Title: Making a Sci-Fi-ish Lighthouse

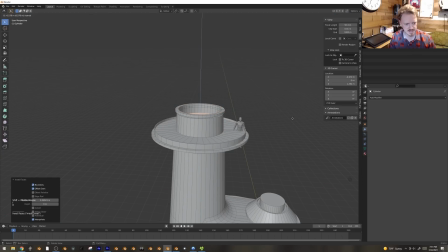(12:16)
And now I get to decide what type of, in fact, maybe I'll just inset this, and this will be the inner bit, and I'll do the same thing up on the top here.
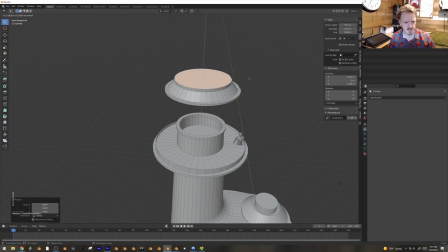(12:25)
Now I get to decide what type of like windows I want in this thing. And I like that first image that we were looking at.
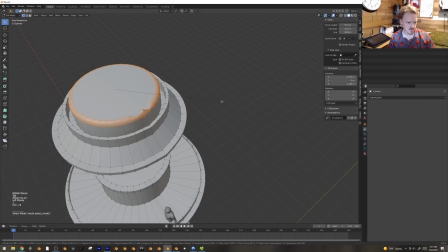(12:34)
Oh, I got some sort of weird funky geometry thing going on. Can I just Control Shift recalculate normals?
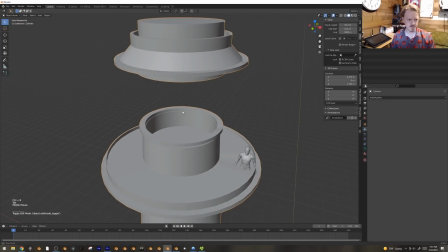(12:43)
Shift N, recalculate normals. Nope, still weird. Okay, well that's fine. It just got hit by a big bird or something.
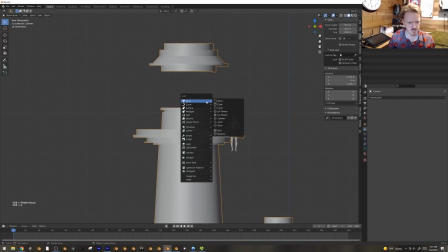(12:50)
Yeah, I want to get that kind of triangular window pattern. So let's try adding a icosphere here.
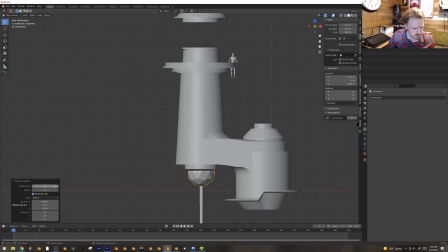(12:58)
And I think that might actually... we can try turning up one more level of subdivisions.
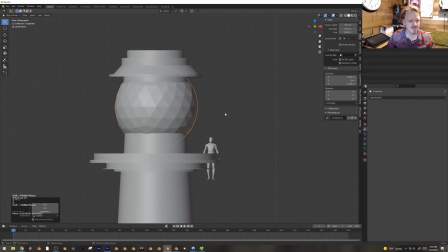(13:04)
That might be too many, but let's see how it looks. I want to kind of flatten a lot of these loops around here and see if they can all just kind of fit. So I will grab... Ooh, you can't just alt-click on these edge loops because it doesn't know which way you want to go.
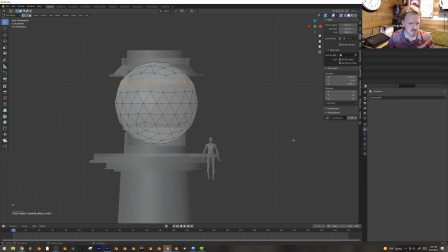(13:17)
So I've got to do it by hand here. Grab these, Shift, or Scale, Z, 0. So I'll grab all these and hit SZ0. That one's already flat.
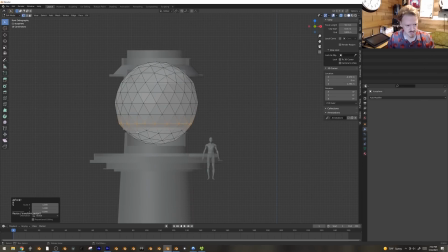(13:32)
SC0. SC0. And I'll delete the rest of these ones here. Place this in here a bit. Maybe I'll have it even bigger. This means I have to go in here and scale this up a bit.
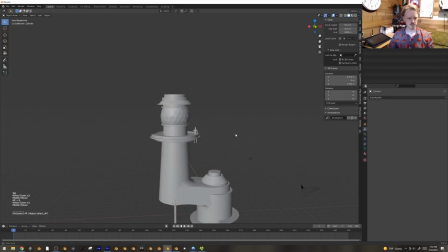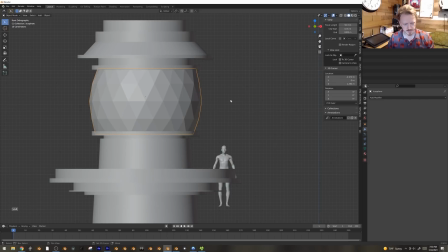(13:57)
Alright, so this will be glass. And maybe I'll just Shift D and add a wireframe modifier to it.
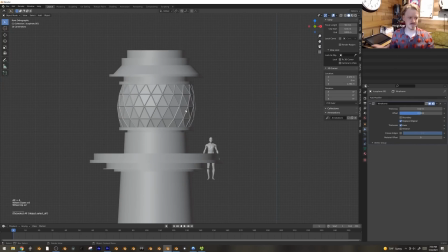(14:04)
And this will be the window frame, the LED, whatever stuff that goes in between the window panes.
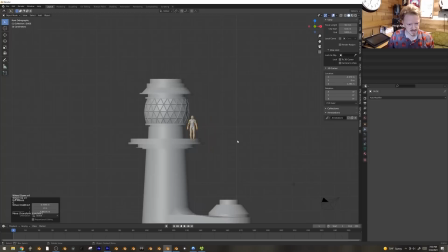(14:10)
That's kind of cool. And how's this look with this guy here, this guy down here? This thing's big.
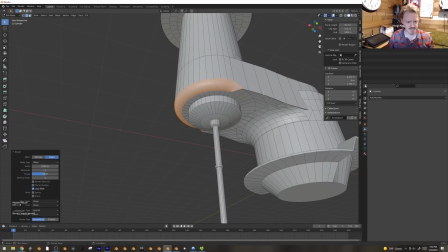(14:15)
I like it. Let's bevel this corner just a bit. Again, I just want to keep this whole thing feeling fairly organic when I can.
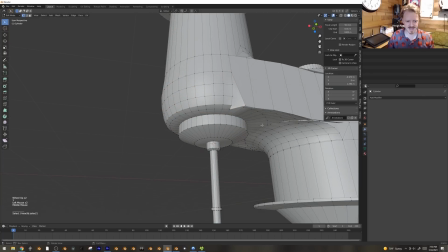(14:22)
Some of this geometry is a little messy. There are ways to fix that, but I think I will instead just put a sign in front of it, or just, look, you can't even notice.
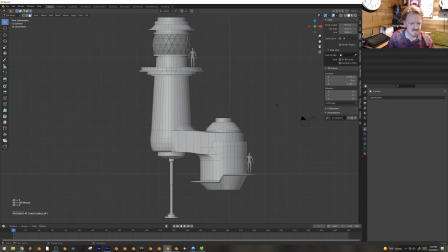(14:29)
You can't even notice from a distance. I want a bit more detail in this bit, so I'm going to alt-click on this to select this entire loop, and I'm going to deselect these and just hit E to extrude them out like this.
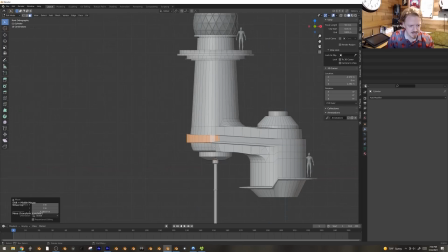(14:41)
And yeah, that works. That works pretty good.
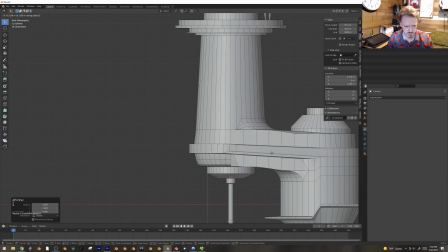(14:43)
Although this curve up is kind of weird, so I might, again, SC0 to straighten those. those out, but that adds a little bit more interest to the shape.
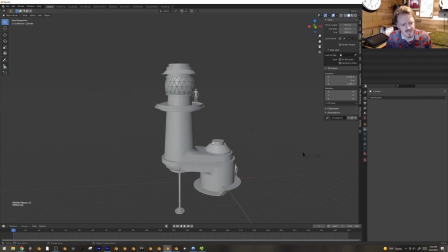(14:52)
Right now it's feeling a little bit whimsical, a little bit kind of Dr. Seussy, which wasn't really what I was going for, but I think having this as the base, but then covering it with very industrial looking like antennas and ladders and things like that might kind of be the balance that makes
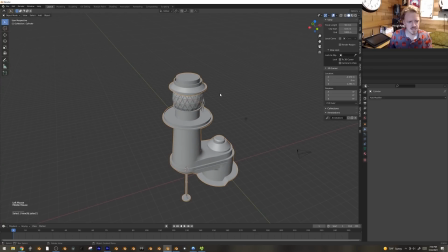(15:09)
it kind of fun. But yeah, let's see. I think I want something additional kind of weird up here. Maybe it's just like a final antenna or something. Again, offset, just to keep everything as interesting as possible.
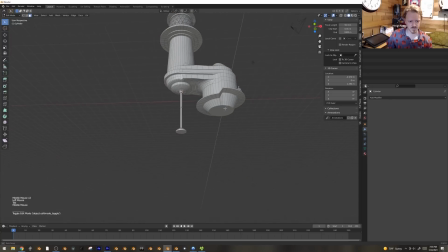(15:24)
And I'll figure out what's going down here later, and we'll figure out some better ways to mount this to maybe a cliff later on too.
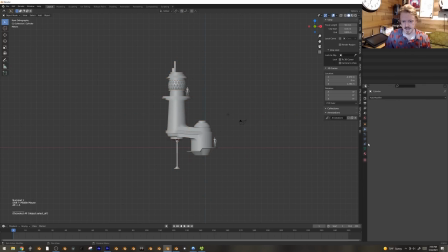(15:32)
We'll be doing everything later, obviously. Create a new material. Let's use the base color as an image here. Load in that pre-made sampler. Right there. Open image. And let's slide open our UV editor so we can place what bits go where.
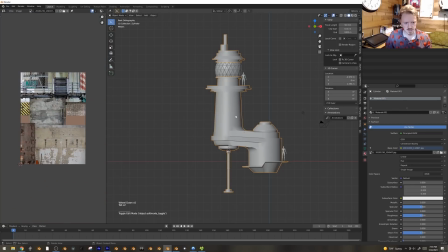(15:49)
Load in the, there we go. Let's see, if I go into material preview here. Whoa, okay. So I'll tab into edit mode, hit A to select everything. Actually, before I do that, I'm gonna use Control R to add a few edge loops here.
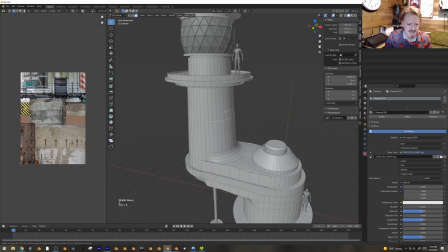(16:03)
Uh-oh, I can't even, because of the way I extruded, I can't even add an edge loop all the way around here, but I think I kind of want to do that so I can have distinct segments in the tower.
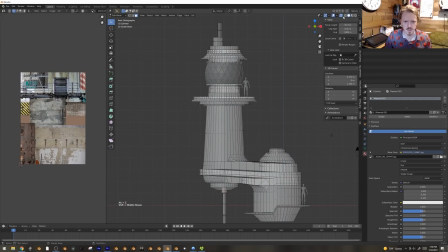(16:12)
So I'm going to go into X-ray mode by hitting this box right here, or hitting Alt-Z, and then hit K to bring up the knife tool, and you can see down below it gives me a lot of different options along the base there.
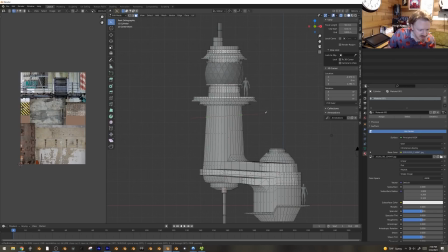(16:24)
If I hit C, it'll limit the angle, and if I hit Z, it'll also do X-ray, so it'll cut all the way through instead of just the front faces. And if I do this, that just lets me get a few 90-degree angle cuts like that. So now I can easily select entire loops like this.
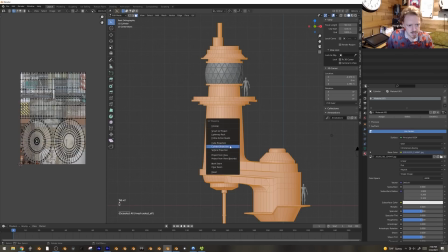(16:43)
Okay, so if I select everything and hit U, cube projection, this is everything here.
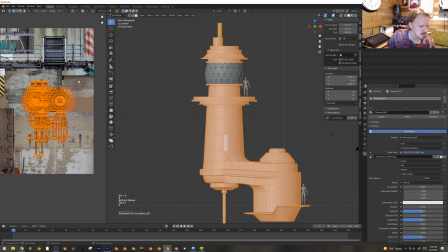(16:49)
I'm gonna just hide all of it in the middle here. And let's see what happens if I just place it right here.
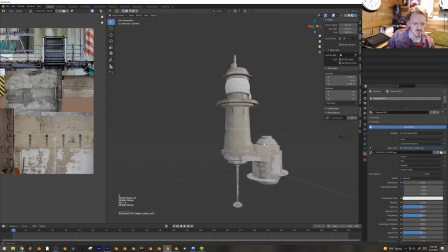(16:57)
Hey, that's nice. That's just random plaster.
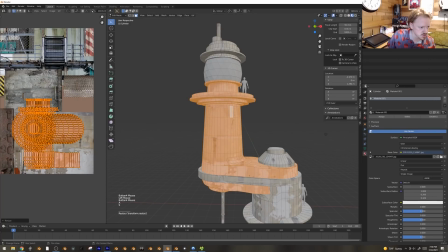(17:01)
So I could grab all of this and make it as large as possible so it fits on top of this.
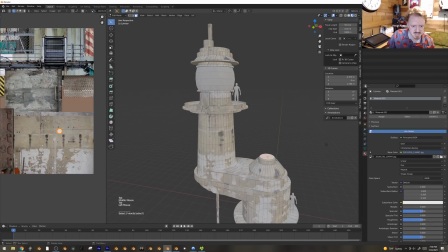(17:07)
It's used as much of this texture as possible, and that's actually pretty cool. Let's do the same thing with this one. One thing I'm gonna do is I'm gonna grab a horizontal face, a face pointing directly upwards,
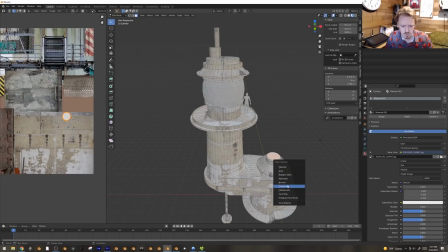(17:18)
and hit Shift G to select by normal, similar normal, which means now every face that's facing up is selected here,
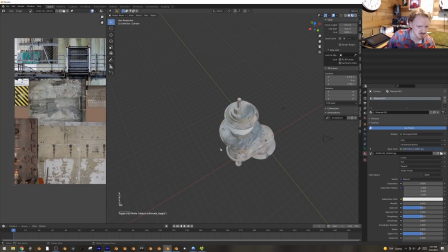(17:26)
and I could put it somewhere, you know, so it wouldn't be plaster, it'd be something more like this metal, which is a really quick way to work.
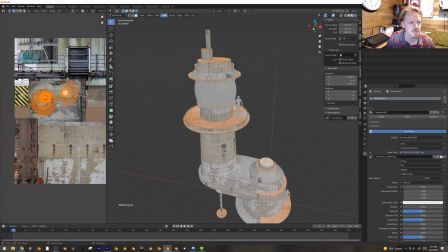(17:32)
Although I guess it didn't. You can also go here, up here, select by similar normal, and you can change the threshold so it, you know, it's maybe a little bit more forgiving here. So now we can do that again.
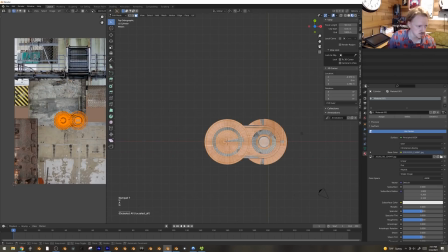(17:46)
U, project from view, I'll just slip it right here.
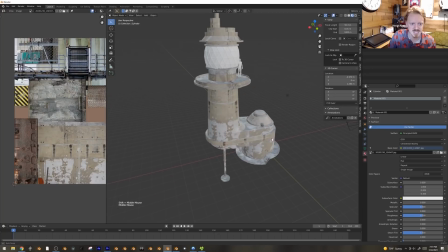(17:51)
Sometimes that's a good idea, sometimes it isn't, but I like it just for quickly adding variety and making things less totally uniform.
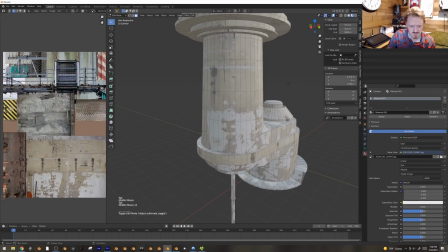(17:58)
Or I'm feeling like this should have some sort of other material on it, like if this is all damaged plaster.
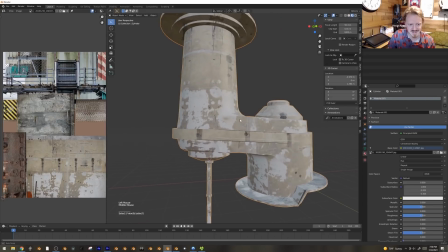(18:03)
In fact, the fact that these are copied bothers me, but we can fix that later. But this should be either matching this or something else.
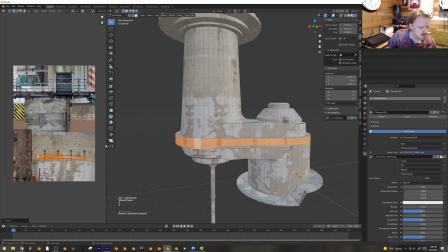(18:10)
So let's alt-click on this loop here, and let's see. Right now it's kind of at an angle, which I think we can fix by just opening up.
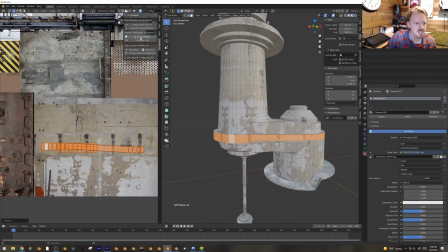(18:19)
I've got the UV squares add-on turned on, and I can just say to grid by shape, and that straightens the whole thing out,
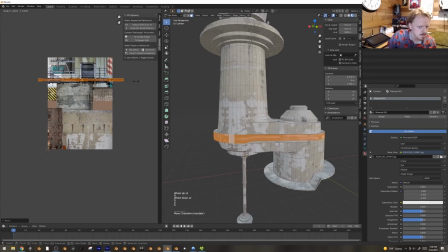(18:24)
so I can ideally just kind of stick this some metal area, and that's fine.
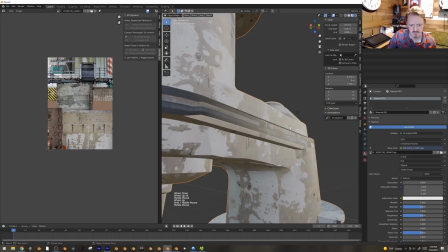(18:30)
The specular, the smooth specular really ruins the effect here, but we'll deal with that. We'll deal with that later.
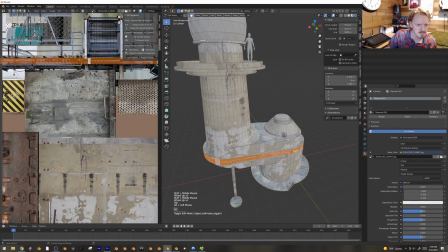(18:35)
In fact, I'll probably be wanting to use this quite a bit in other areas, like right here and right here. Let's try sticking that somewhere like that. Yeah!
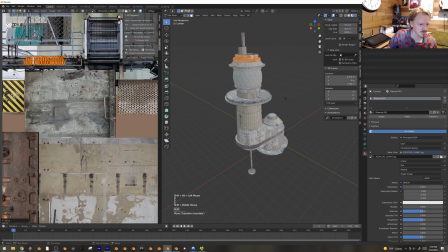(18:46)
These are some nice ways to just kind of start playing with things. What I like is sticking it somewhere like right here.
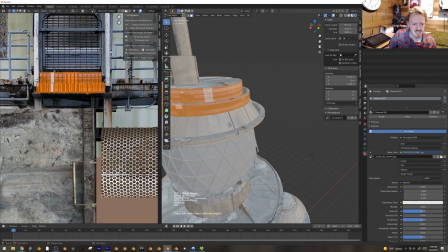(18:53)
You just get a lot of different variety, and if you do this and then you decide to like just start modeling based off of that texture,
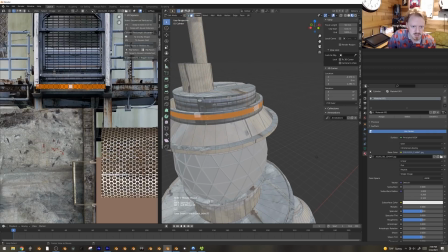(18:59)
you get this this cooperation that works really good,
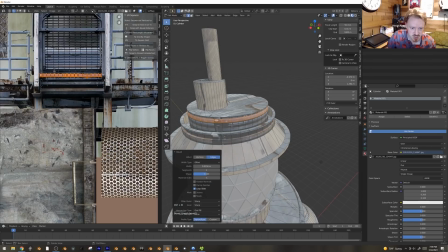(19:03)
because the texture informs the model, which informs the, you know, additional texturing, and everything feels really natural.
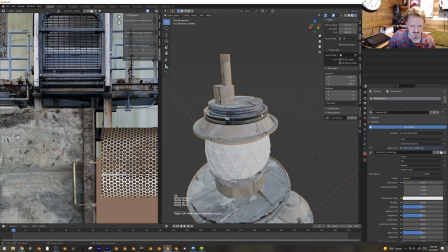(19:17)
There we go. Now we got a bunch of random detail up there. Yeah, this is feeling okay.
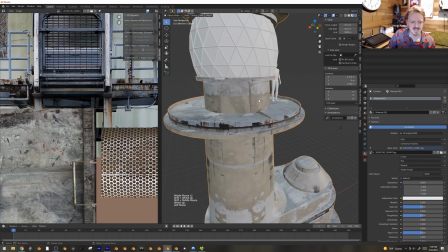(19:23)
Ooh, the fact that there's this nice seam here, I think I want to take advantage of that.
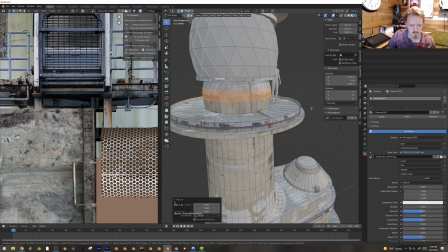(19:27)
Like, let's actually have that be where it kind of bulges slightly, as if they paint the top half of it.
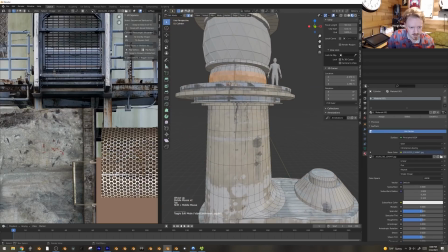(19:33)
I don't know. And again, there's this bit right here that goes all the way around. I'm gonna select this, alt-click on this loop, double tap G to slide it, And I'm going to hit Control R to add another loop here, so we can just scale it in.
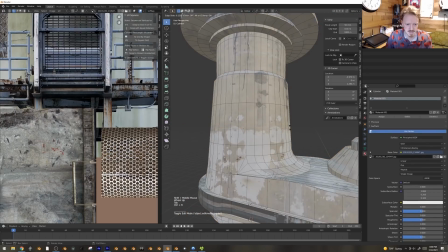(19:47)
And now the model, again, matches the texture a little bit. And we can do maybe the same thing here, although it's harder because we've got all these other loops. Here, let's delete that one. Scale that out.
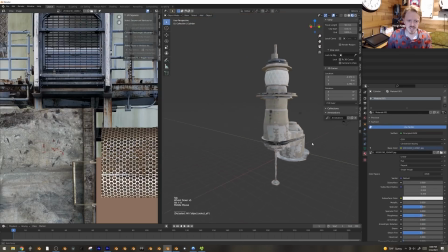(19:59)
This is going to make it more Dr. Seussy, isn't it? Actually, that makes it interesting. I always feel I'm too reliant on both squares and cylinders. I mean, they're very common shapes, but anytime I can go through and make something not so
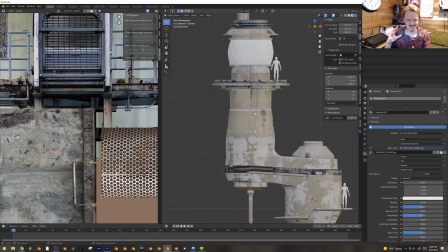(20:12)
obviously a square or a cube or a cylinder, I feel good.
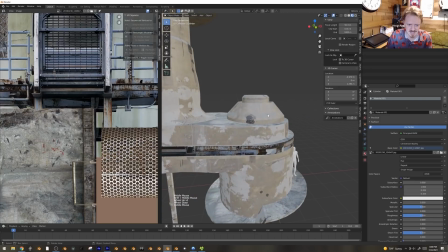(20:17)
Like right here, I want to figure out something to make this shape a little bit more interesting.